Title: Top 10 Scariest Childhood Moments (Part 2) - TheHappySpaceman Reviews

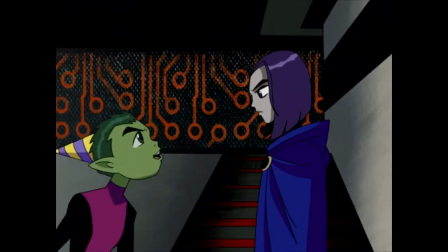267s
Critics always like to claim that Teen Titans was too light and soft compared to the comic it was based on, but this episode is proof that the show still had its edge.
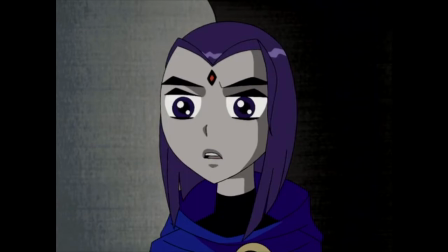275s We're going to need ice cream. You can have all the ice cream you want.
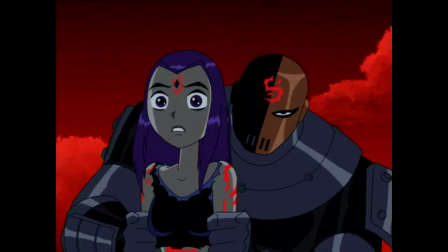279s It's not gonna make me forget what I just saw.
You see what I mean? I can't say that this kids show contains a scene resembling rape without people looking at me like I'm crazy.
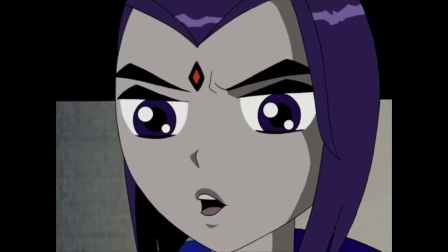286s
Teen Titans is still a great show, but this episode was friggin' creepy. Don't worry about Raven, by the way. She's alright. Hey, what about puppetry? We've talked about a lot of stuff that was animated and live action, but I could have sworn there was a scary movie featuring... puppets?
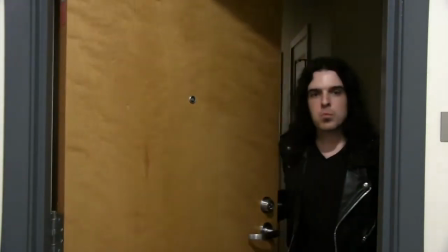309s
Can I help you? Greetings!
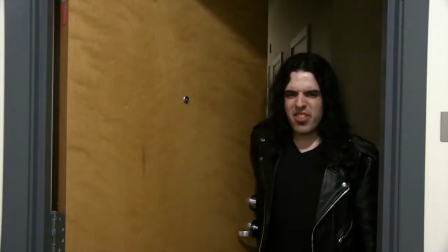315s
Can I enter your humble abode? What the? Oh yeah, vampires have to be invited inside, right?
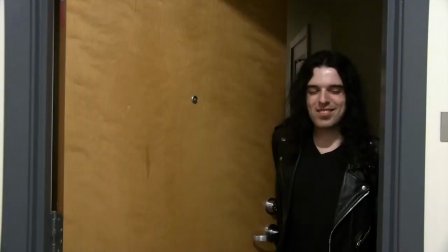322s
That is correct. Well, Mr. Count, count this.
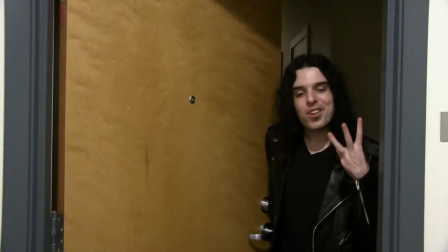328s
No, no, no, no, no.
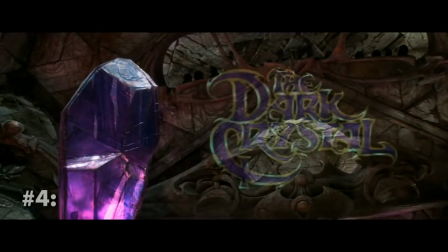335s
5 times. That's 5 times. The Dark Crystal.
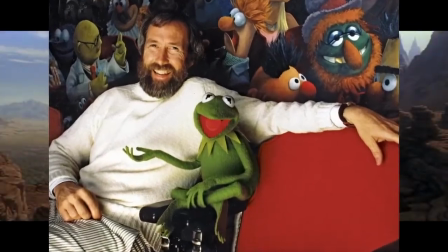341s
This is when Jim Henson, whose previous work was mostly lighthearted and child-friendly, decided to experiment a bit with a large-scale fantasy epic akin to the works of J.R.R.
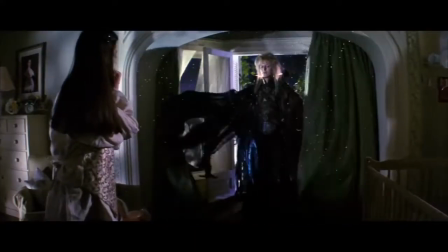350s
Tolkien. It's kind of the spiritual predecessor to Henson's later film, Labyrinth, which I actually reviewed a while back, though unfortunately that video was removed due to copyright. Now, I admit I probably won't be saying a whole lot about this movie, since I Hate Everything and The Odd Ones Out already covered it at great length in their videos.
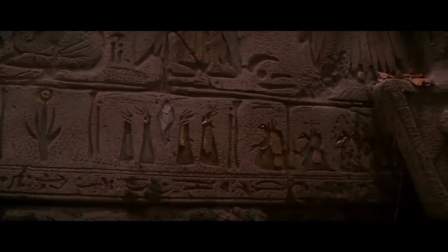366s
For the longest time, I didn't even remember what scared me about this movie. All I remember is that every time I'd want to watch it, this would happen.
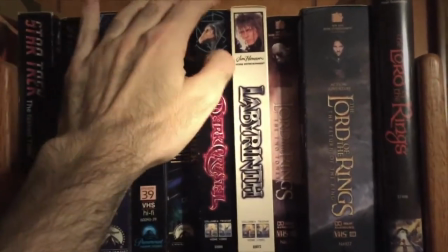375s
Oh, what's going on? I don't know, guys. I got some bad vibes from this.
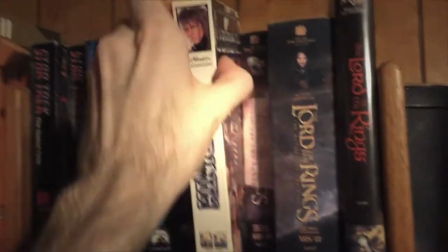380s
I better watch Labyrinth again. I like that movie. It's not scary.
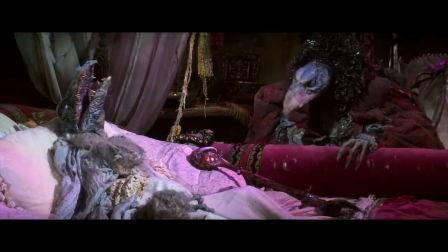385s
Every other scene, it seems like something new appears out of the shadows to freak you out.
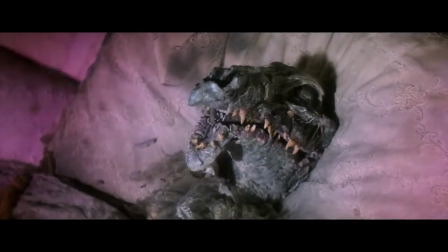391s
The Skeksis, the evil creatures, are responsible for a good number of these scenes.
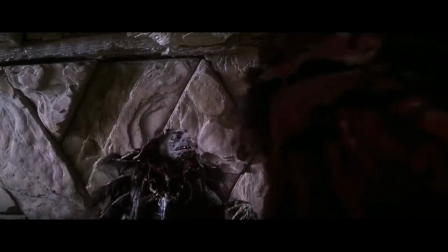396s
There's a particular Skeksis, the Chamberlain, who makes this jarring noise every scene he's in.
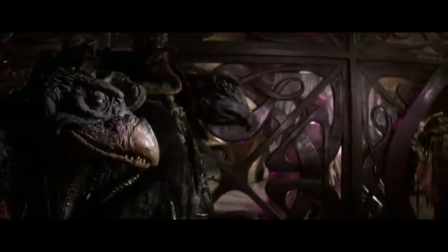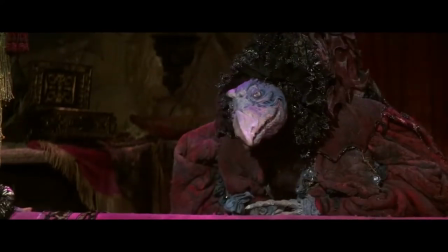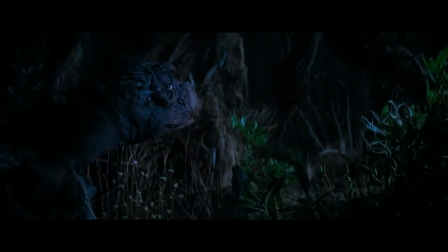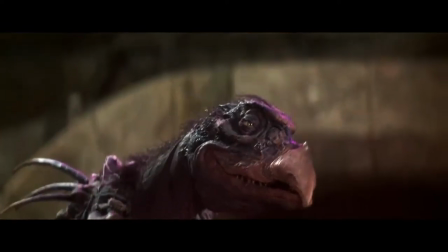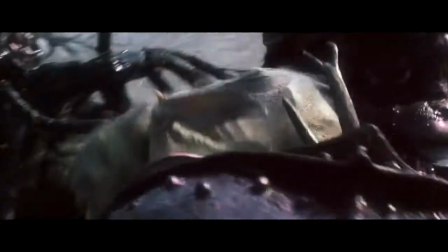425s
When the main character's land spiders are eaten by giant crab monsters, that was also pretty messed up.
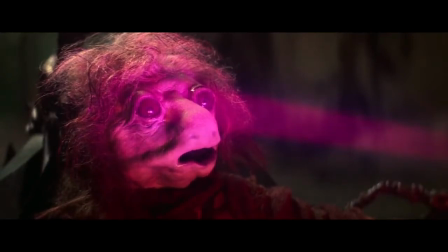430s
And I'm positive that the scene where they drain the life essence out of an innocent creature was responsible for a good amount of my fear of this movie.
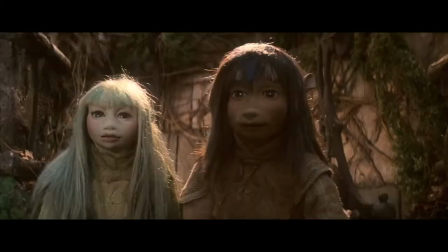437s
Even worse when it nearly happens to Kira, one of the main characters. It doesn't help that the designs of Jem and Kira look uncanny valley as heck.
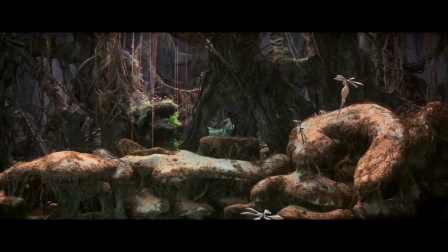444s
I think part of the scariness of this movie comes from how immersive the world is.
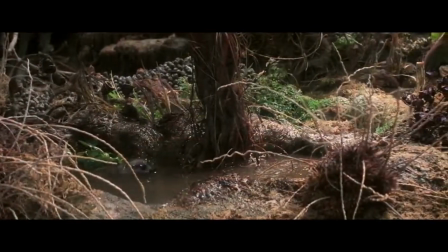448s
Jim Henson and his team did amazing work in this film with the scenery, the character design, and of course, the puppetry.
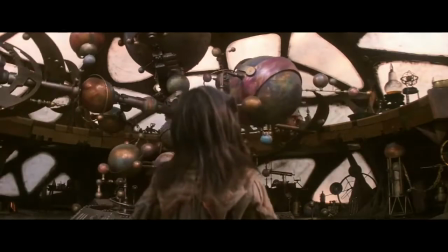454s
The amount of detail put into each scene truly makes it feel like you're in an entirely different world.
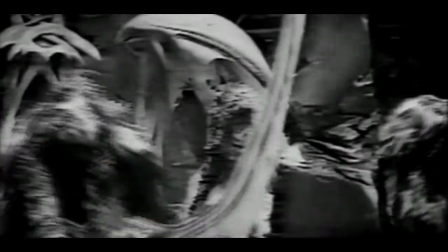459s
It's honestly a work of art. Apparently in the original cut, it was even freakier. Like, the Skeksis didn't even speak English, they had their own language.
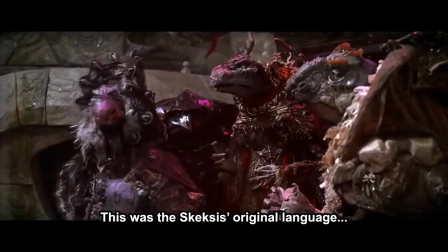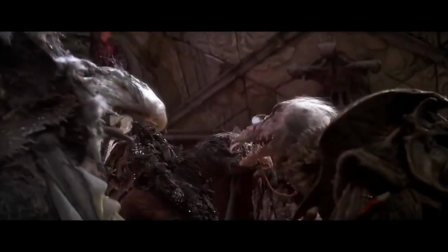473s
But they changed that and several other aspects of the film to make it more child-friendly, though it clearly didn't help that much.
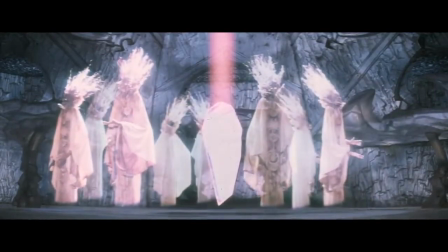479s
To this day, I can't entirely figure out whether I even like this movie.
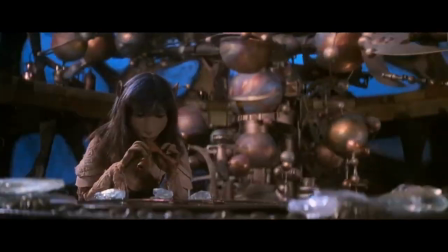483s
It's too weird and scary for most kids, yet the world doesn't really have any clearly defined rules and too many things happen with no explanation whatsoever,
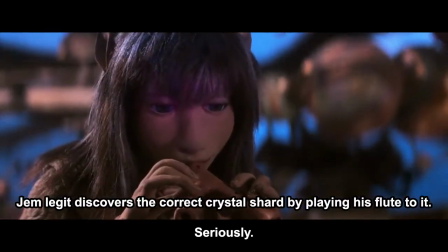491s
making it hard to totally enjoy as an adult either. All I can say is, it sure did freak me out.
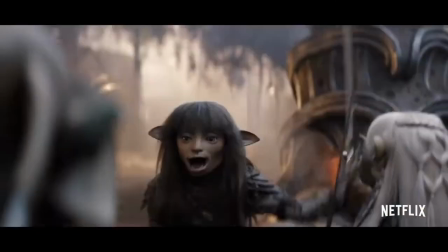497s
Also, there's a prequel series on Netflix called The Dark Crystal: Age of Resistance. I haven't seen it yet, but I've heard it's pretty good. But okay, no more goofing around. We're at the top three on my list. This is where things get really scary. And while I'm at it, I might as well include number two.